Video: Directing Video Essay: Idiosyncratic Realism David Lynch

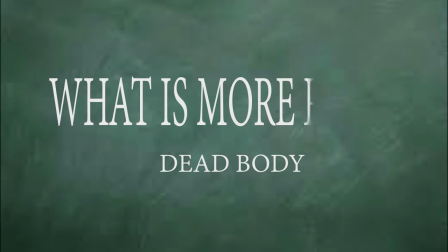0:19 A young girl is found dead and the police are investigating. Would it look like this?
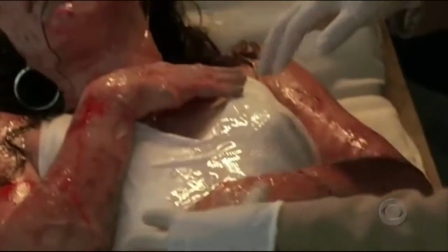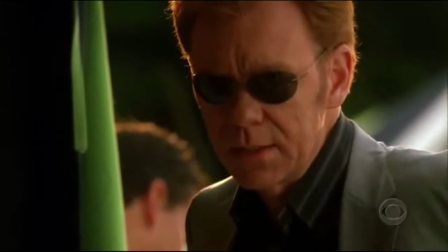Or would it look like this?
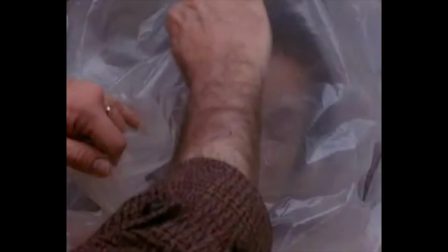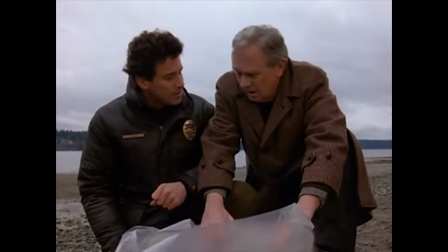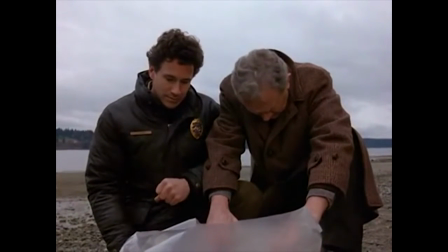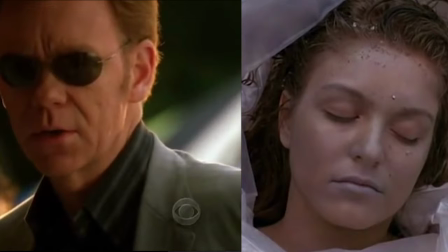0:55 Both examples are something we can feasibly see happening. Yes, we can imagine a hardened detective calmly and professionally investigating a body, but we can also imagine a police officer breaking down in shock after seeing the dead body of someone they knew. But does the ability to imagine what something would look like make it realistic? So let's rephrase the question.
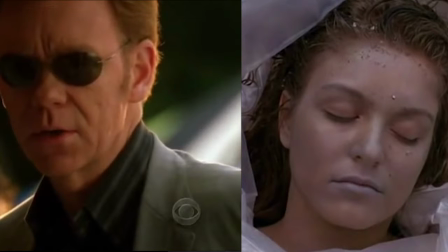1:15 Which one is more realistic? But what do we mean by more realistic? Do we mean what's more likely to happen? What has happened before? Honestly, I don't know how to answer that, and I probably won't be able to answer that until I see a dead body myself.
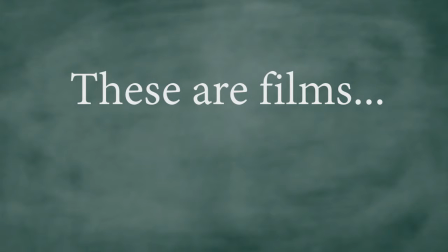1:30 But that's okay. Because these are films. They're not real. Rather, just a fictional presentation based on reality.
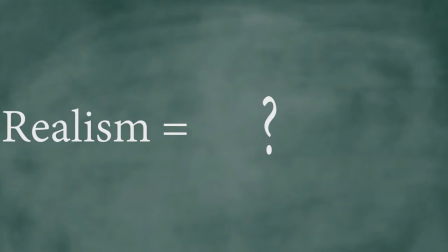1:37 So what is realism in film, then? Well, you could get bogged down in discussing the nuances and what we mean by realism, but for the sake of brevity, I will describe it as a stylized depiction of reality. Second question.
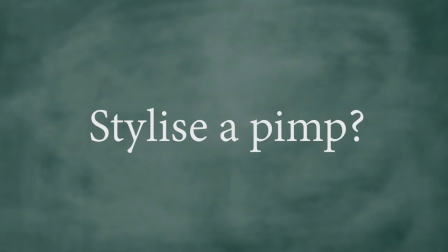1:52 You have to depict a pimp slash criminal in a small town. Would you stylize him like this?
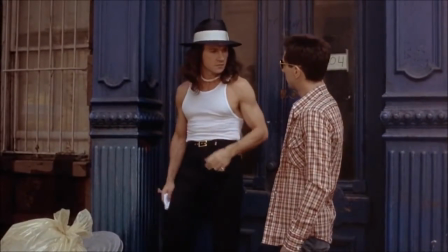1:57 Your name Matthew? Need some action? Officer.
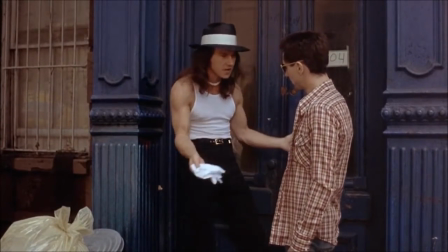2:04 I swear I'm clean. I'm just waiting here for a friend. You gonna bust me for nothing, ma'am?
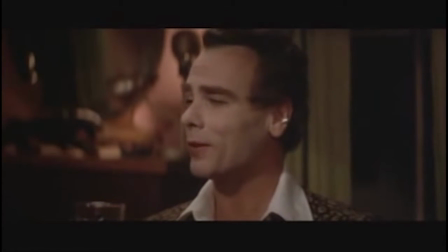2:10 Or this?
If you like, Frank, here's to your fuck.
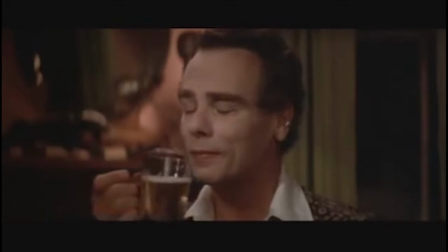2:16 Cheers. Cheers. Wow, swan man.
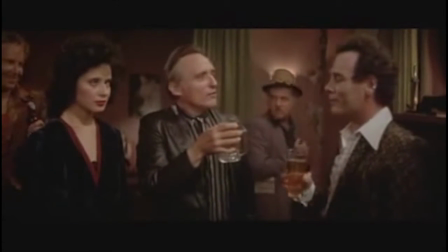2:22 You are so fucking swan.
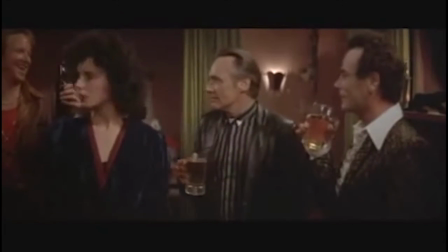2:28 Hey, we love Ben. We love Ben. Here's to Ben. Here's to Ben.
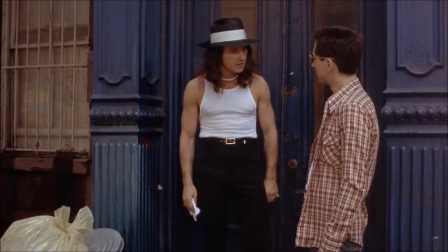2:37 Here's to Ben.
When we think of a pimp, we usually think of the former example. The flashy clothes, the cane, the yada, yada, yada. But we've seen this image a million times to the point where it's become a cliché.
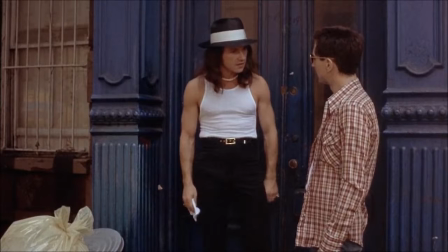2:51 And while we can easily imagine a pimp being like this, its overuse ironically makes the depiction seem unrealistic.
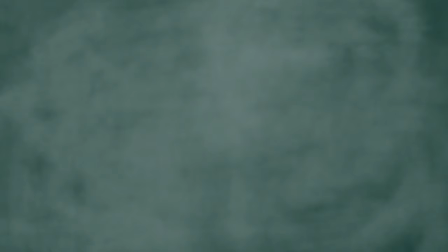2:59 And throughout cinema, we can see this as a common trend. A convention is made in depicting a character.
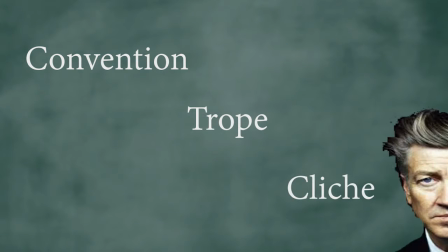3:04 This convention becomes a trope. Then this trope becomes a cliché. David Lynch recognises this pattern and cuts it off at the source by defying convention.
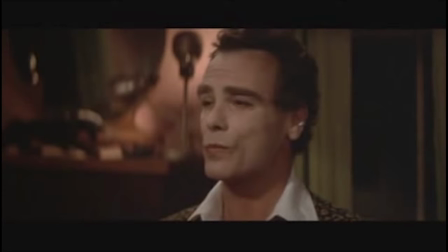3:14 David Lynch's pimp is every bit against convention. The pancake makeup, the feminine mannerisms, and not to mention this.
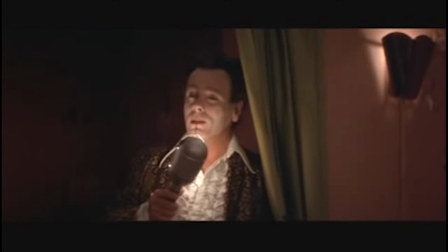3:24 A candy-coloured clown they call the Sandman Tiptoes to my room every night
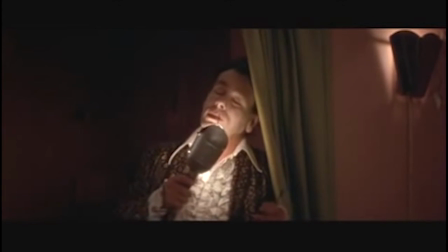3:33 Just to sprinkle stardust and to whisper Go to sleep, everything is alright.
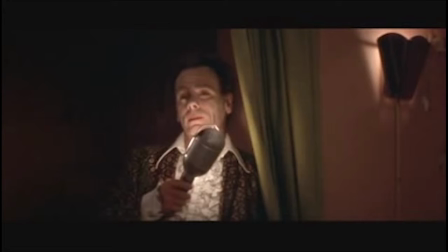3:42 It's safe to say we'd probably never run into a pimp or even a character like this. But still, there is something very real about this character. So then, what makes this character so lifelike? Well, it's because the character is idiosyncratic as opposed to conventional.
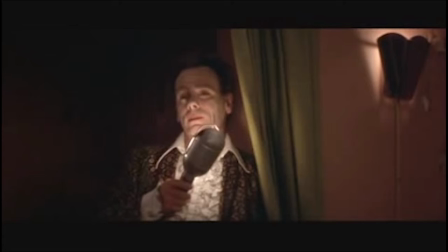3:59 Let me explain. In life, we have an expectation of something.
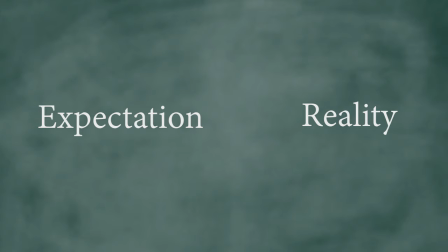4:03 Then there is the reality of that thing. and often our expectations do not match the reality. Going back to the pimp example, we have an expectation of what a pimp should look like, and when our expectations are proven wrong within the film,
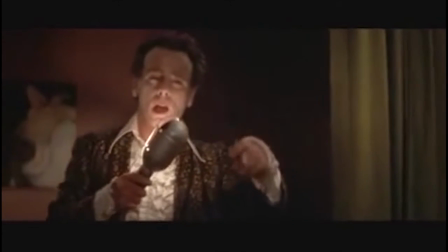4:16 we believe it to be more real because that is precisely what happens in real lives. Our expectations don't match the reality.
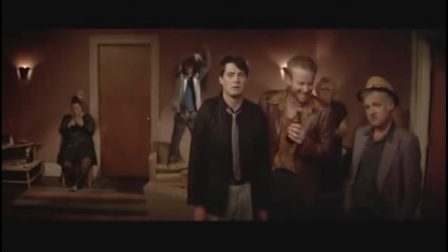4:24 Once our expectations are broken, we lack an understanding of that character and crave for explanations.
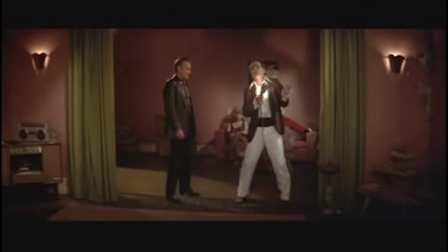4:30 We left wondering about his character. How did someone like this become a pimp?
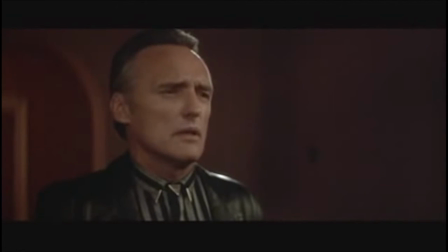4:35 Why is he wearing that make-up? And what is his relationship to the brutish Frank? He is no longer defined by his profession as a pimp.
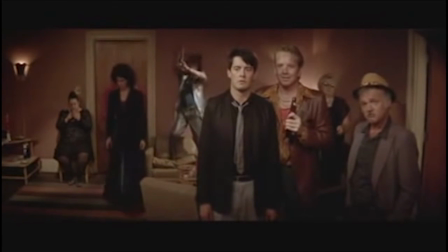4:43 Rather, he is an intricate character in himself. In a way, this is a really simple trick.
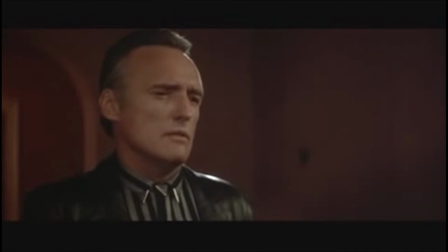4:48 Like how a cinematographer can place an object in the foreground to create death. A director can place an idiosyncratic detail on the character to give the character death.
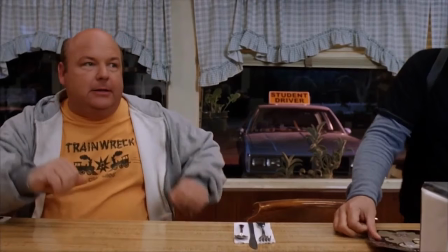4:57 Consider this scene with Amy Poehler in the film Tenacious D in the Pic of Destiny. Okay, not the most highbrow film, but it illustrates the effectiveness of this device.
You guys know what you want?
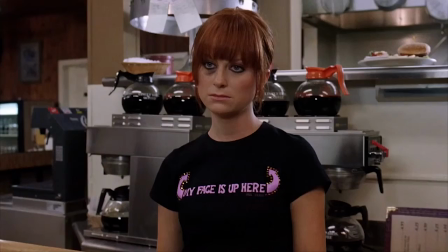5:10 Hmm. What do you recommend? I recommend that you order some food.
The simple addition of a black eye made this otherwise functional character of a waitress into a detailed character with her own set of problems and obstacles. And this is more akin to real life. We are never just served by the perfect form of a waitress.
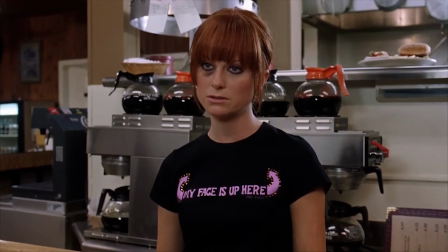5:29 We are served by another human who has her own set of hopes and desires, woes and troubles, ups and downs, And by a simple break of convention through an idiosyncratic detail, such as a black eye,
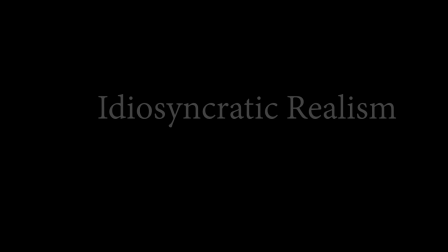5:41 you can remind your audience of this. And that, my friends, is idiosyncratic realism. TM Ben Gagor